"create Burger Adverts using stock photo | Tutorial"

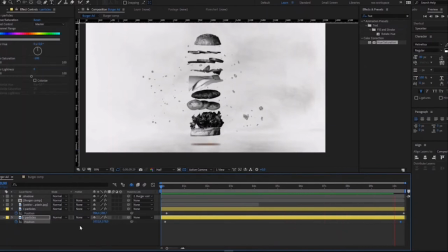477s
Those things there, those particles there, they are just, they're gonna give the whole composition a cinematic look,
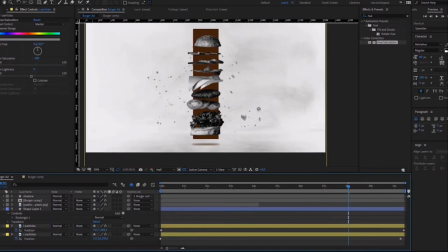489s
in my perspective.
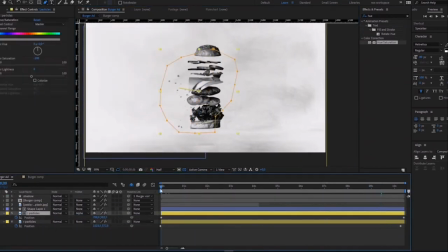493s
So it is also optional to add those, but they actually not hard to
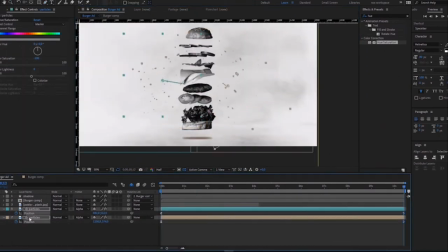503s
work with, because we'll only be animating very minimal
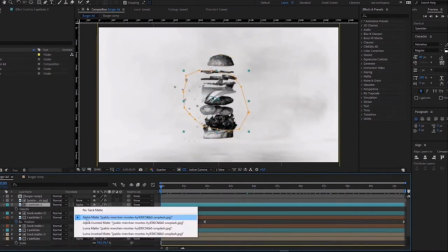515s
movements. If this tutorial is too vast for you guys and you're not learning anything from this,
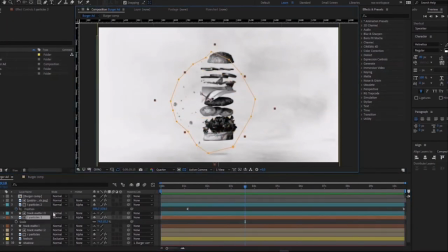522s
just let me know in the comments and I can
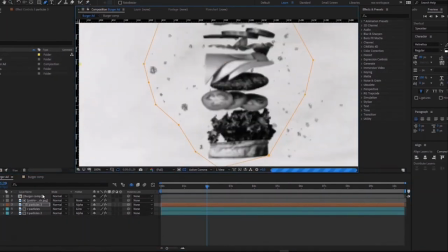528s
post a step-by-step longer version
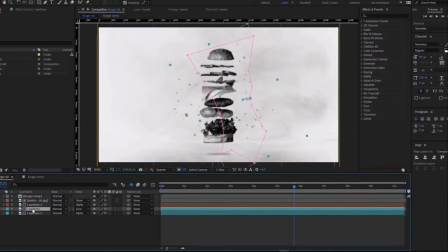534s
for anyone who thinks this video is a bit too
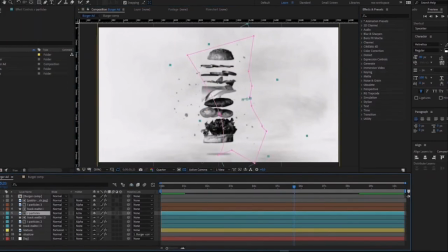541s
unspecific.
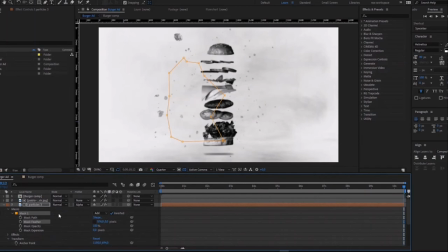546s
But I keep blowing onto the microphone. I'm trying, guys. Sorry.
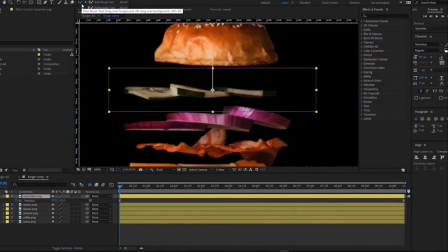556s
Okay, next we will be using the puppet pin tool.
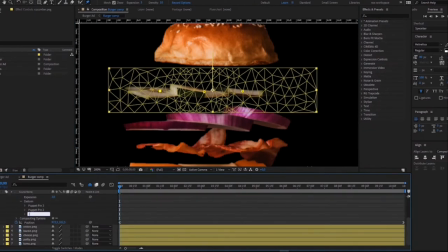565s
And when you choose to
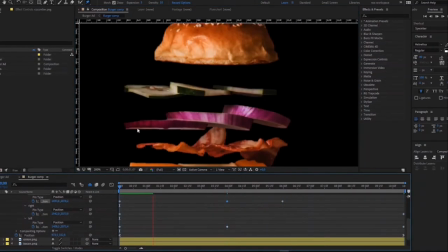569s
use the puppet pin, that is like a game changer, because not only are you animating the ingredients,
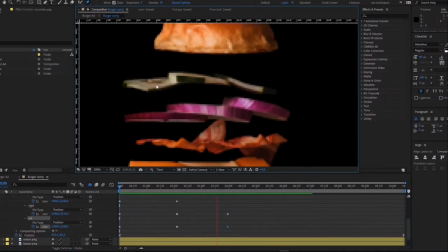579s
but now the bit of a realistic, not a robotic movement, like it's more
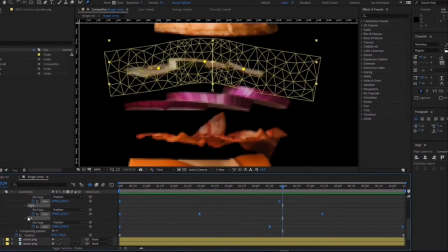589s
of something you would record
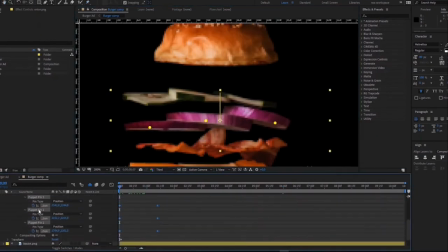593s
from an actual burger ad that someone might have filmed.
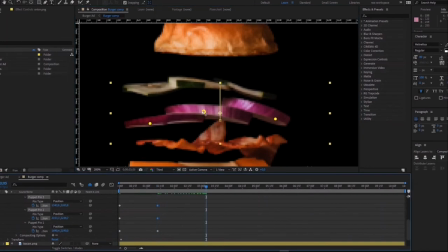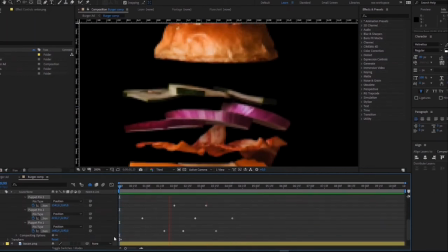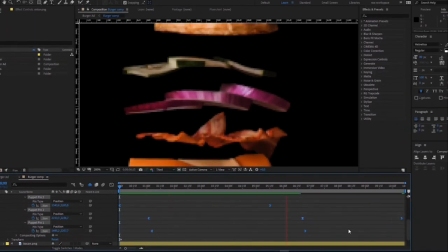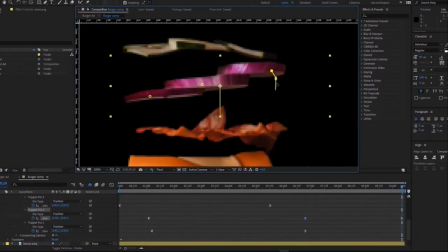And don't forget that in the animation principle,
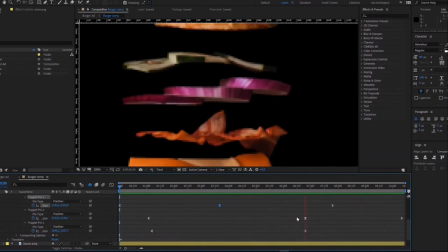633s
using arcs while animating gives your
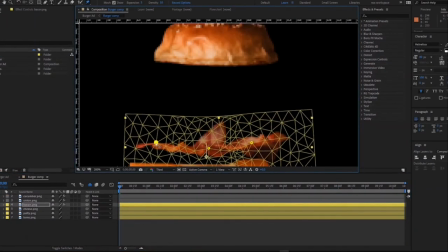640s
animation flow a bit of a
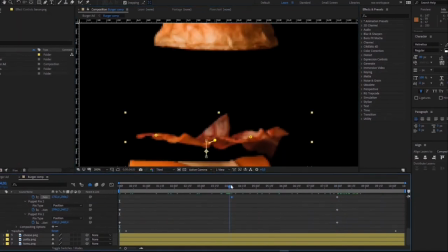647s
non-robotic feel.
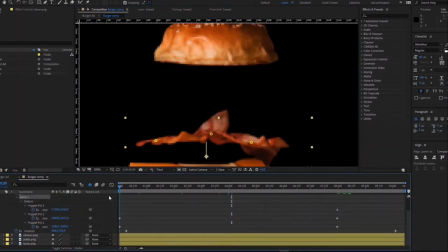649s
So once again, if you don't know the animation principles, please do some research.
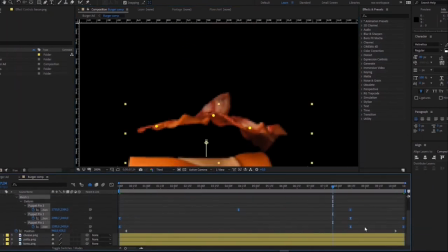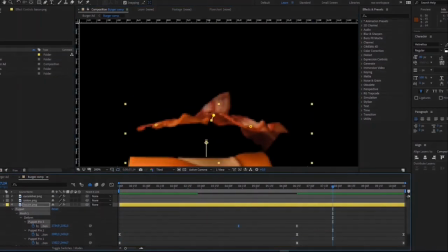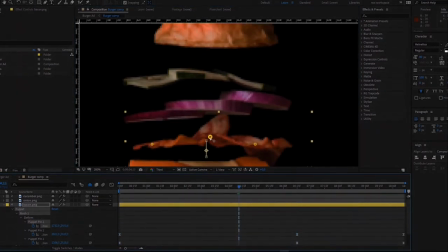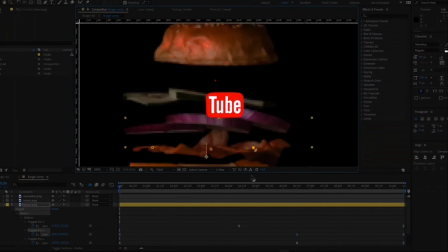672s
And if you're enjoying this video,
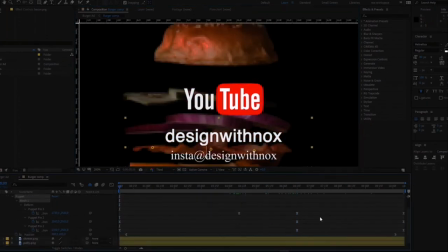675s
please don't forget to subscribe and like the video if you found it helpful.
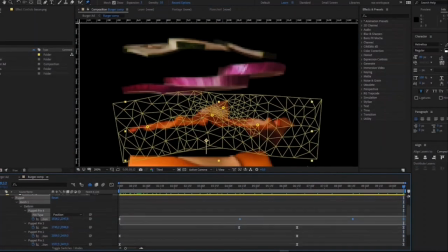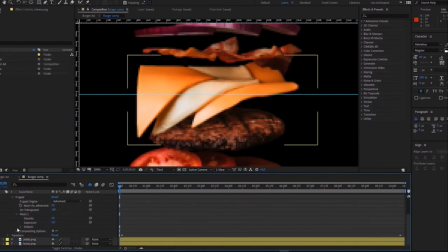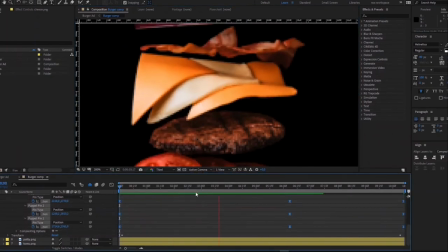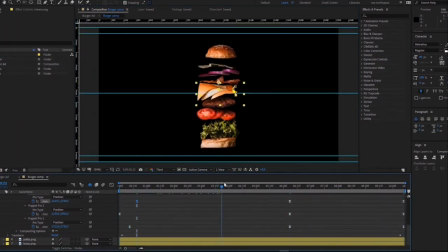So I'll just continue animating the ingredients just as I have been.
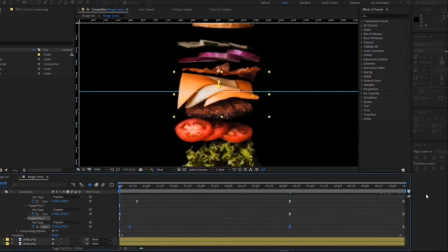718s
And that is it for today's video.